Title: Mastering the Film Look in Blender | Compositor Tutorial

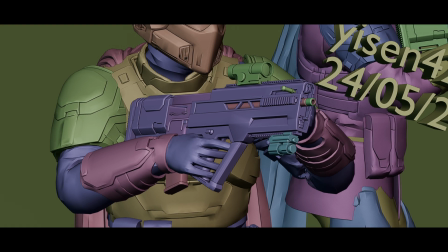0s
Have you ever had your renders coming out of Blender feeling flat, under-detailed, or washed out?
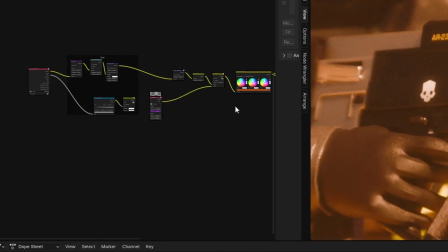3s
Well, trust me, I've been there too, and today I'm going to show you a simple modular setup for the Blender Compositor which will allow you to greatly enhance your renders and achieve the filmic look.
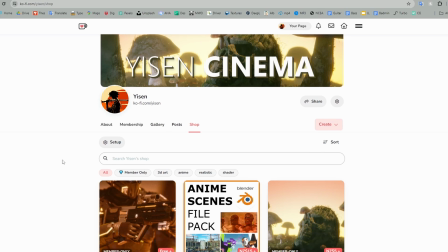12s
I will also be making a blend file available which contains this full compositing setup on my Ko-Fi, free for all members.
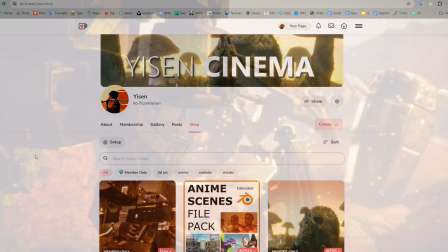18s
This means you can simply set this as your default, or copy it to another scene. Now, let's take a look at how it works.
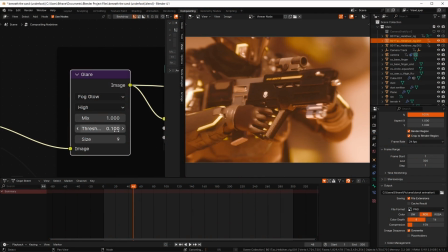25s
Firstly, we are going to add some of our most transformative nodes. We have the glare node, which we can utilize to add a nice looking bloom pass to our render.
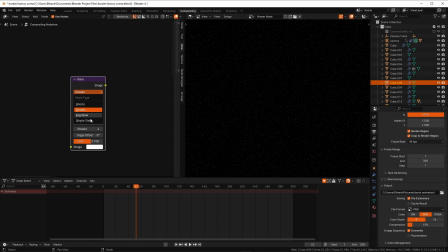33s
We can use Shift A to add it in here, and you can basically just add the nodes the same way that the shader editor and geometry nodes work.
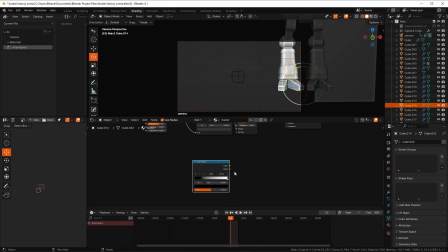38s
If you don't know how those things work, you should probably figure those out first. These are the settings that I like the most for the glare node.
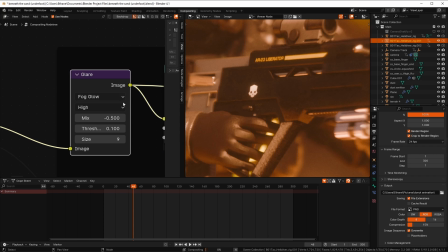44s
You can see that there are 5 parameters you can change here.
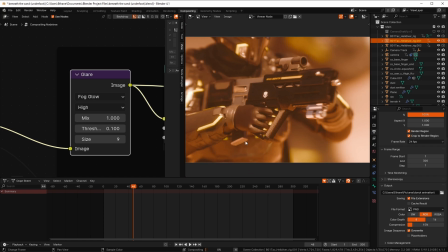46s
The only one that I really fiddle with is the mix one to determine how strong the bloom is, and the threshold, which decides how bright something needs to be before there is bloom.
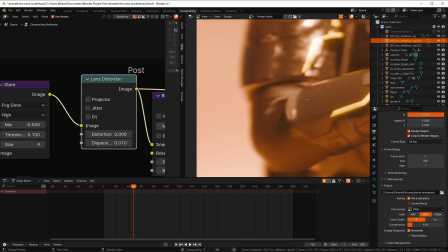54s
Next is the lens distortion node, and we can use these subtle settings that I show here to add a light touch of chromatic aberration and distortion.
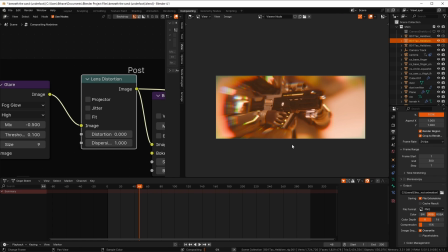61s
But in many cases you might want to be even more subtle, and sometimes you might want to be a little bit higher, just don't overdo this one.
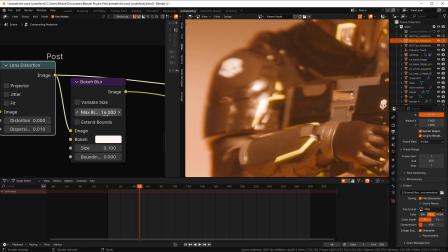67s
Next up is bokeh blur, which we use to help soften the overly sharp and digital edges which 3D software renders.
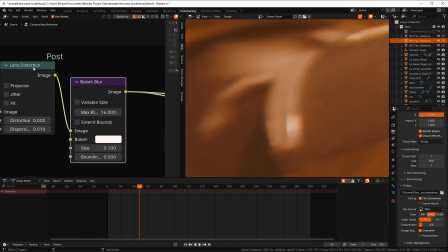72s
I don't really mess with these settings at all, I just leave them like this. Now here's a piece which is slightly more elaborate.
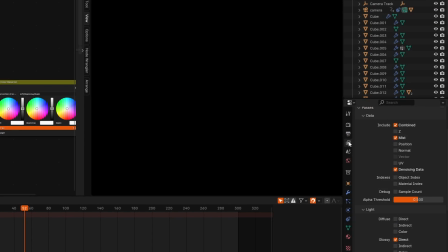78s
If you enable the rendering of a mist pass,
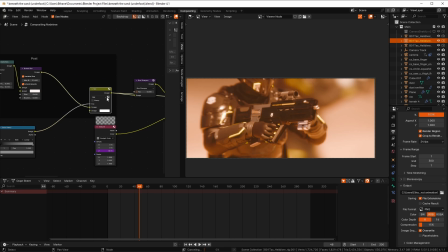80s
you can use a color ramp and mix it with the image output to get a basic fog or mist layer in your scene with minimal performance change and a lot of easy control in post.
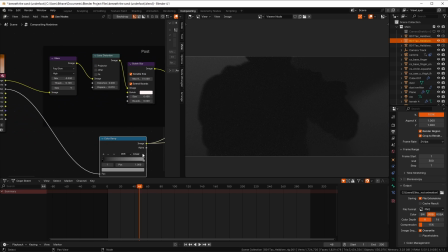88s
Looks pretty nice in some cases, but again, I don't really tend to use it that much, I just go with actual volumetrics in my scene so I can control it in viewport.
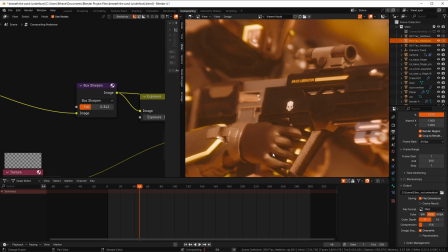95s
Next up is the box sharpen node with a very low setting, and this will sort of define your edges but in a more imperfect, less digital way, which I like.
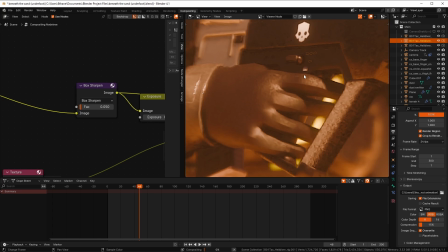103s
So overall I'd say that your image sharpness is maintained throughout this whole compositing setup, but it's just kind of a bit more natural looking.
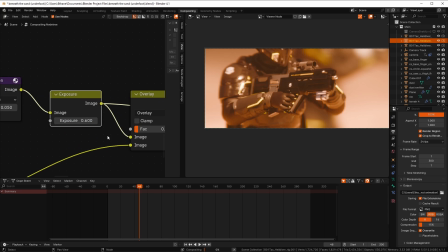109s
The exposure node can be used to change your exposure, but to be honest I usually play with that outside of Blender or in the actual render settings rather than here.
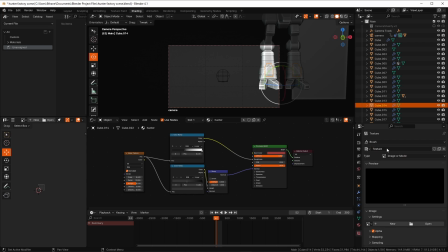116s
Finally, film grain. You're going to want to make a new texture set to noise in this textures tab and rename it.
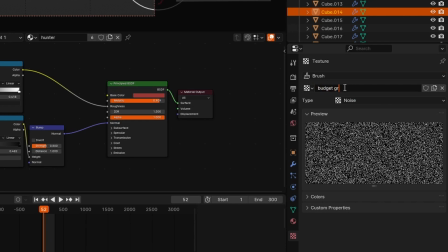122s
And then you can add a texture node in the compositor and select that.
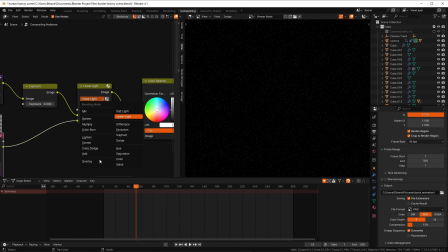125s
If you set it to overlay over the image with a low factor number, you can animate this Z value to get random film grain on each frame of the animation.
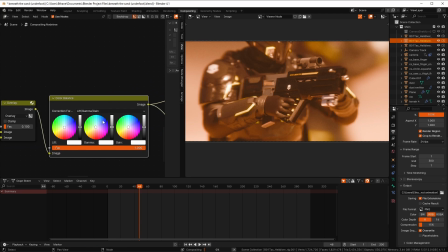133s
It looks quite a lot better than the noise that you get from cycles. Lastly, we have a color balance node for some nice color control.
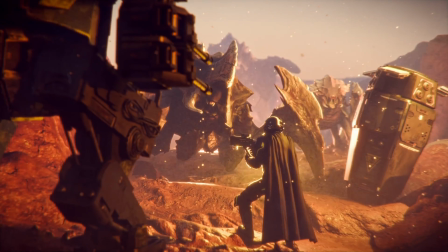139s
Throughout this process, we want to make sure to address the perfection and oversharpness which comes with 3D scenes.
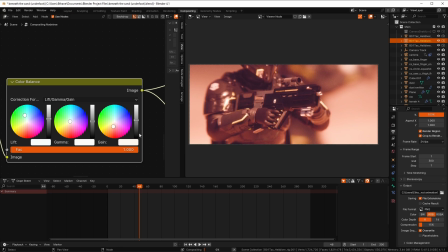144s
Degradation for artistic purposes is almost always a good idea in 3D renders, it just depends on the scene as to how far you go.
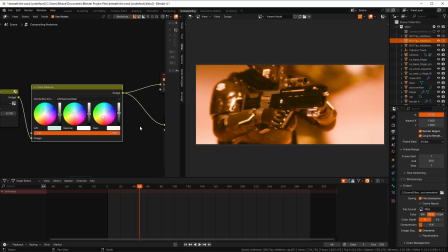150s
Sometimes you are very subtle with it because you don't want to take attention away,
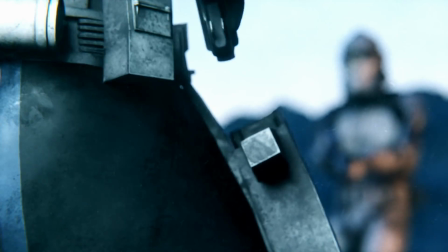154s
and other times you really do want to achieve photorealism, and this is a lot of the stuff that carries your renders that extra step further.
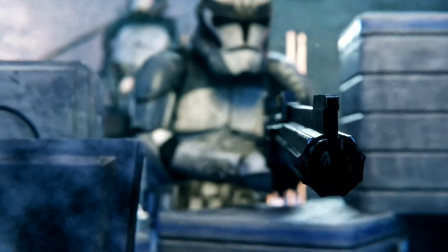160s
A lot of the tools that we just used, lens distortion, grain, blur, bloom, they make the image less perfect in so many ways,
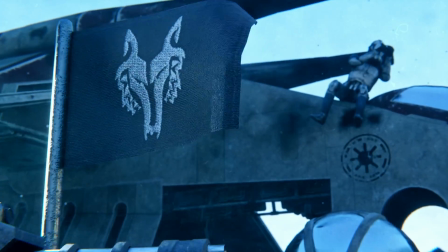165s
but that's what we want, because real life is chaotic and this is closer and closer to what a real camera would be capturing.
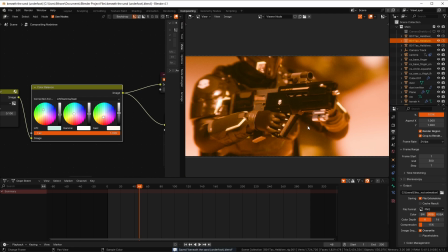171s
Now, Blender can still do a lot, and the Compositor is great if you're looking to render an animation because it will apply on every frame, but for still frames or if you want a thumbnail,
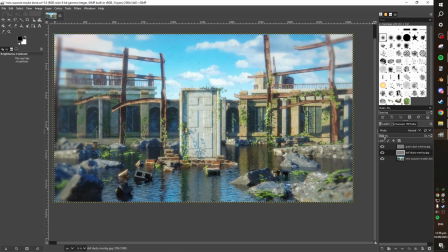179s
please do take it into a free software like GIMP or a paid one like Photoshop, play with the curves and white balance,
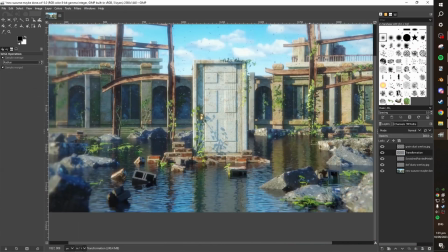184s
dust filters, vignetting, and overlaying other images more to bring it even further with even more easy control,
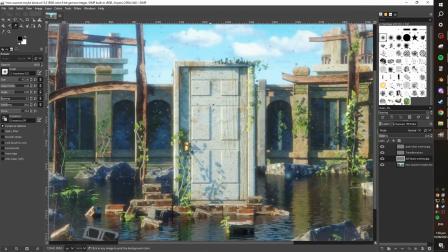189s
because those pieces of software are actually made for the job, if you get what I mean.
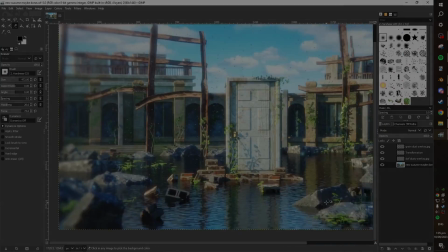193s
Now, thanks so much for watching, here you can see a video where the effects of this setup are showcased, and again, thanks so much, I'll see you in the next one. Goodbye.